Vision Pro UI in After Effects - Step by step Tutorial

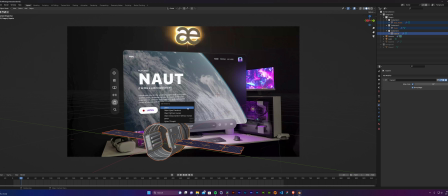(20:38)
Select the front, Control P, and object keep tracking. So I can just select the front and then move easily. Let's reposition this. And I'm going to do some fine tuning to find a good position,
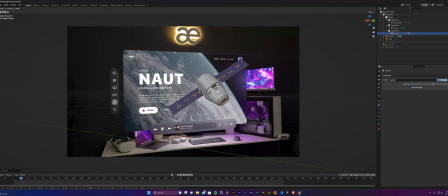(20:56)
or rather a good angle for the rocket to be placed in the scene. Once you're happy with the angle, you can start adding lights.
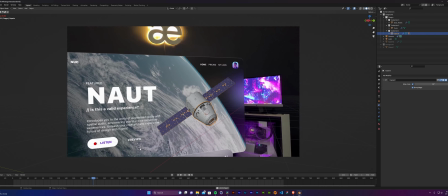(21:07)
And you won't be able to see lights in the current view, so you'll have to visit the rendered view.
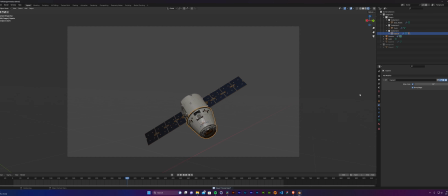(21:13)
So press Z and go to rendered view, and you'll notice that the background disappears. So go to the render settings under film, enable transparency,
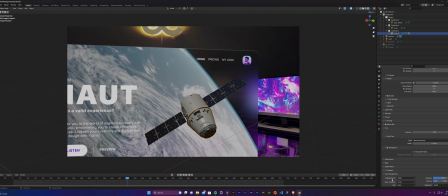(21:25)
and also while you're there, you can change the colors of the scene to a more stronger set, which is medium high contrast, and you can play around with these settings for better results.
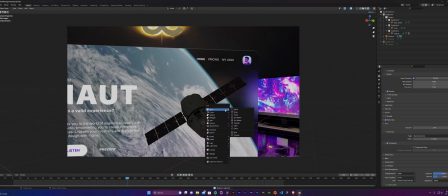(21:37)
Let's delete the existing light and press Shift A to add our own light. I'm going to use a point light as a start. The idea should be to emulate the existing lights in the scene.
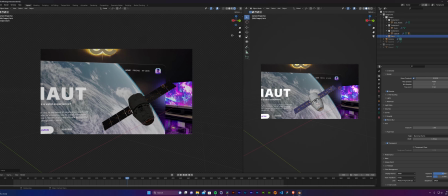(21:55)
So my points of light would be the monitor and the logo on top.
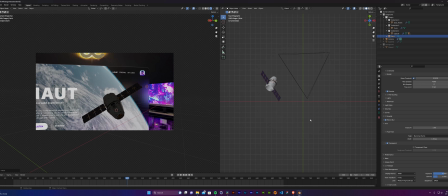(22:01)
So I'm trying to imitate its position as much as possible and try to match the lighting. That way we will get a much more realistic result, and the object will look like it belongs in the scene.
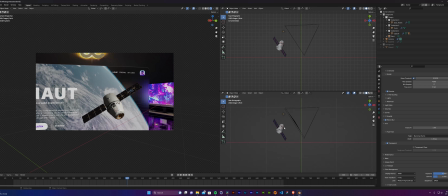(22:14)
So I'm trying different angles here to try and find a good position for our light.
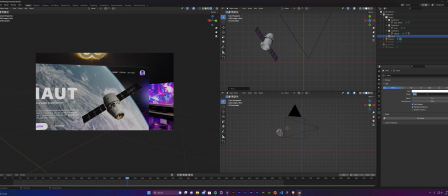(22:30)
We can always tune this later, but once you're happy with something, you can go ahead and work on its settings. I'm increasing the power and the size of the radius of the light to something acceptable, and then try to match the colors.
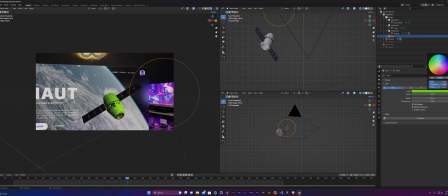So the purple is too strong, but I'm trying to keep it subtle, but still look like there's light hitting the rocket.
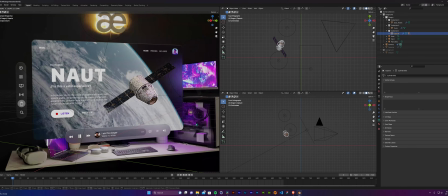(23:02)
I'm going to speed this area a bit because it's just me placing lights around the scene.
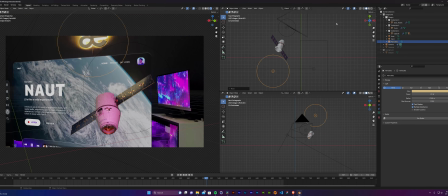(23:09)
But in general, you want to try and match the lighting of the scene and try to mimic real lights.
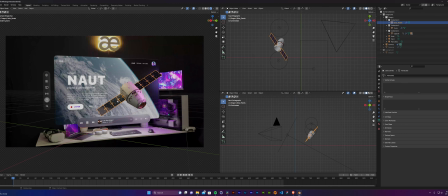(23:17)
And I was thinking that it would be better if I got rid of the solar panels. I would have a lot more room to increase the size of the object. And in theory, it wouldn't be the wisest choice to remove the solar panels of a rocket.
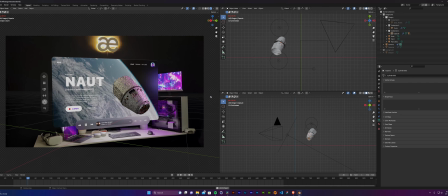(23:32)
But for the purpose of the tutorial, I will do that and increase the size.
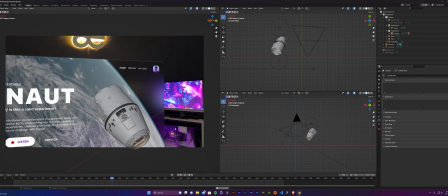(23:40)
Once you are happy, you can start adding animations, and I will show you a simple animation I did for this scene.
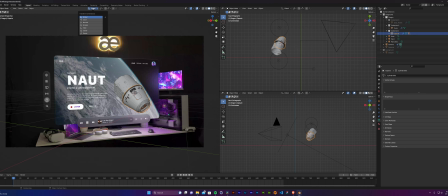(23:46)
So select the object and change the anchor point to local. And so pull the keyframes back to 1 and press I and drop a rotation keyframe. And you can start rotating it in the x-axis
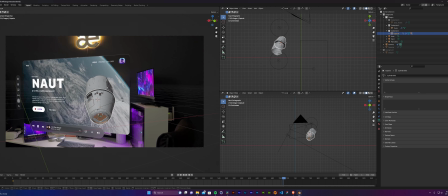(24:05)
to get some kind of roll, parallel roll animation going. So I'm manually rotating it here, give it a few turns, drop it, press I again, and rotation.
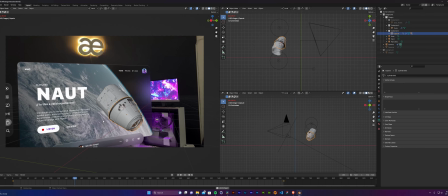(24:19)
Now if you watch, it will gently rotate. By default, Blender will add an easing to your animation,
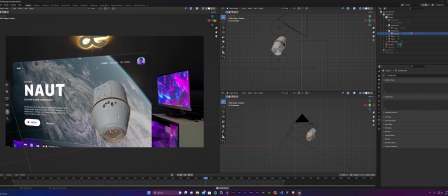(24:27)
which is good in most cases, but in our case we want the animation to be linear, which means that it needs to be consistent in its rotation,
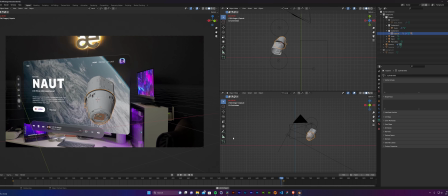(24:35)
that it doesn't slow down in the end.
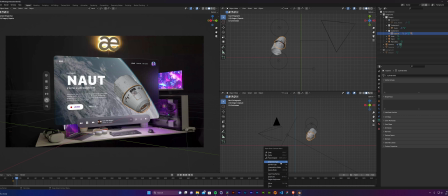(24:37)
So just right click on the keyframe and go to easy interpolation mode and linear.